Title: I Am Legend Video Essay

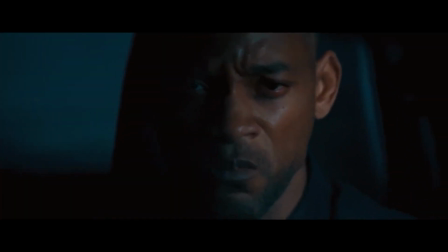4:22 Please say hello to me.
Consumed in rage, Neville faces his fears and confronts the infected at night.
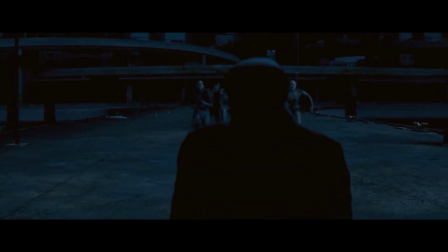4:28 Once a pragmatic soldier, he's forgotten his cause and decides to end it all in an impossible task.
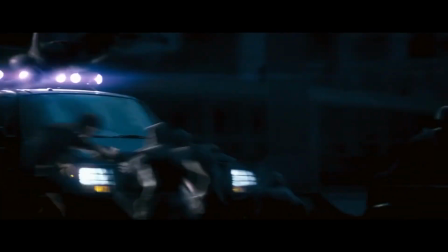4:35 With his companion gone, there's little left to save. The scenes from here on are dark and reflect the overall lack of a will to live.
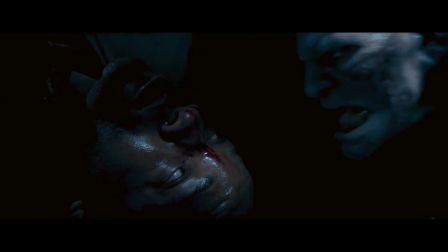4:45 However, as Neville fights with the infected in the dark, a bright light appears, signifying a change in hope.
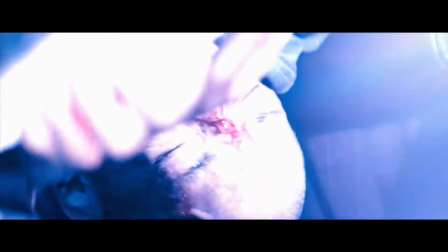4:51 This scene shows us that the only way Neville would be saved from his mind is through contact with another human being.
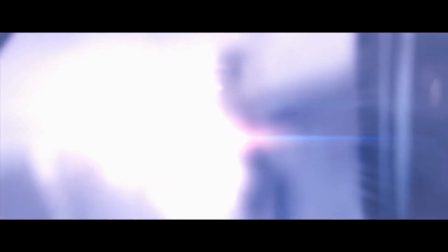4:58 The light contrasts the darkness surrounding Neville, freeing him from isolation.
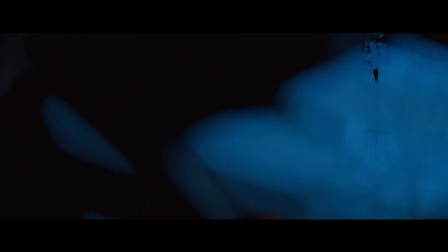5:05 Having endured through the apocalypse for over 2 years now, it is difficult for Neville to believe in any salvation that isn't self-derived.
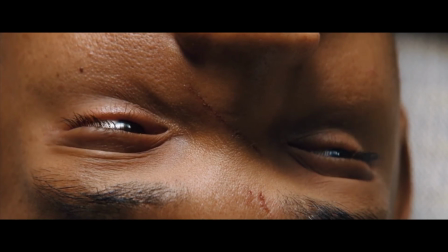5:12 But now Neville's redemption arc begins.
What are you doing? I would think of all people you would recognize.
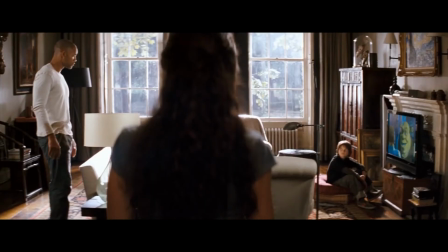5:19 You and what army?
When confronted with the idea of a safe haven, Neville doubts any possibility.
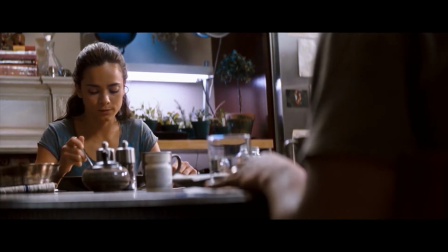5:24 We're going to Vermont, to the survivors' colony.
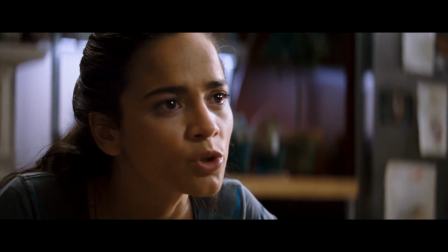5:29 The virus couldn't survive the cold. There's hope.
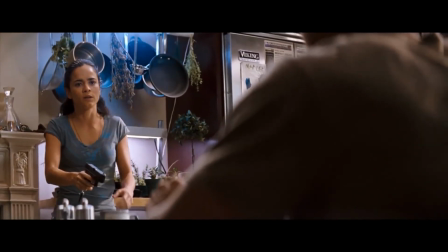5:35 Everybody's dead. Everybody is dead.
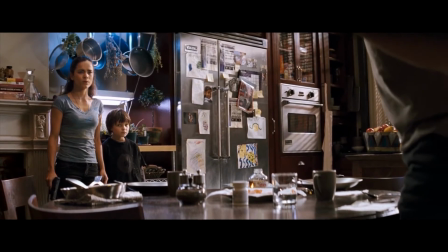5:38 The room is brightly lit, with Shrek playing in the background, and as a result, this happy atmosphere contrasts Neville's doubt.
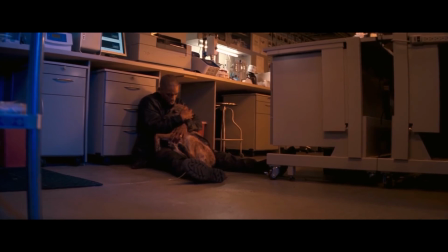5:45 This doubt stems from Sam's death and his extensive isolation.
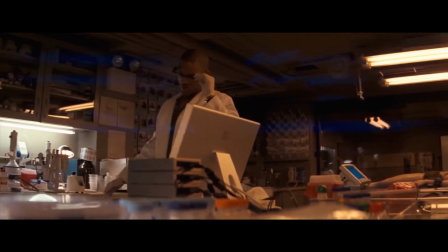5:49 It seems that Neville may have needed to save humanity simply because he wished to save himself from the terror of being alone. Bringing this point home, Will Smith comments on his feelings about the film and what was in his mind to prepare.
People have been in solitary confinement and stuff like that. And they said to defend itself, your mind will give life to anything, right? So you give life to the chair, you give life to the microphone, give life, to the wall, and your mind processes it as a living thing in order to defend itself.
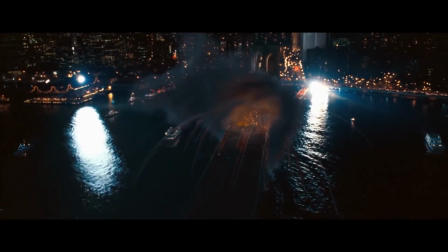6:19 In conclusion, I Am Legend describes the pain and suffering caused by isolation through Robert Neville.
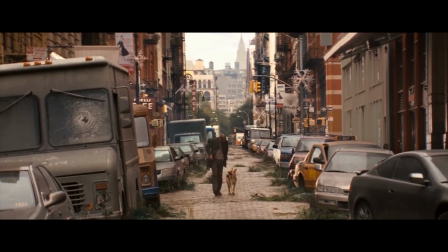6:25 To deal with the physical isolation, Neville relies on Sam and the mannequins, and when the isolation spreads from physical to mental,
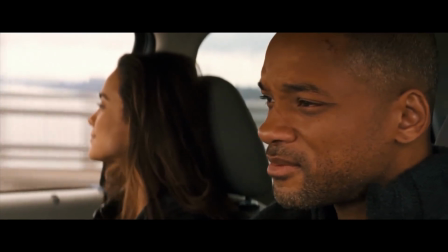6:32 the film suggests that only true human interaction can save Neville, and that the scar may never disappear,
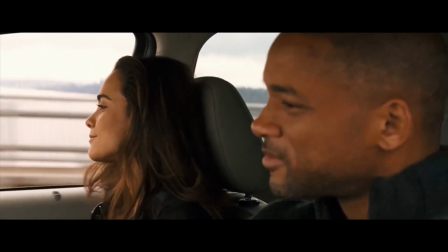6:38 the wound can heal.
You are not alone.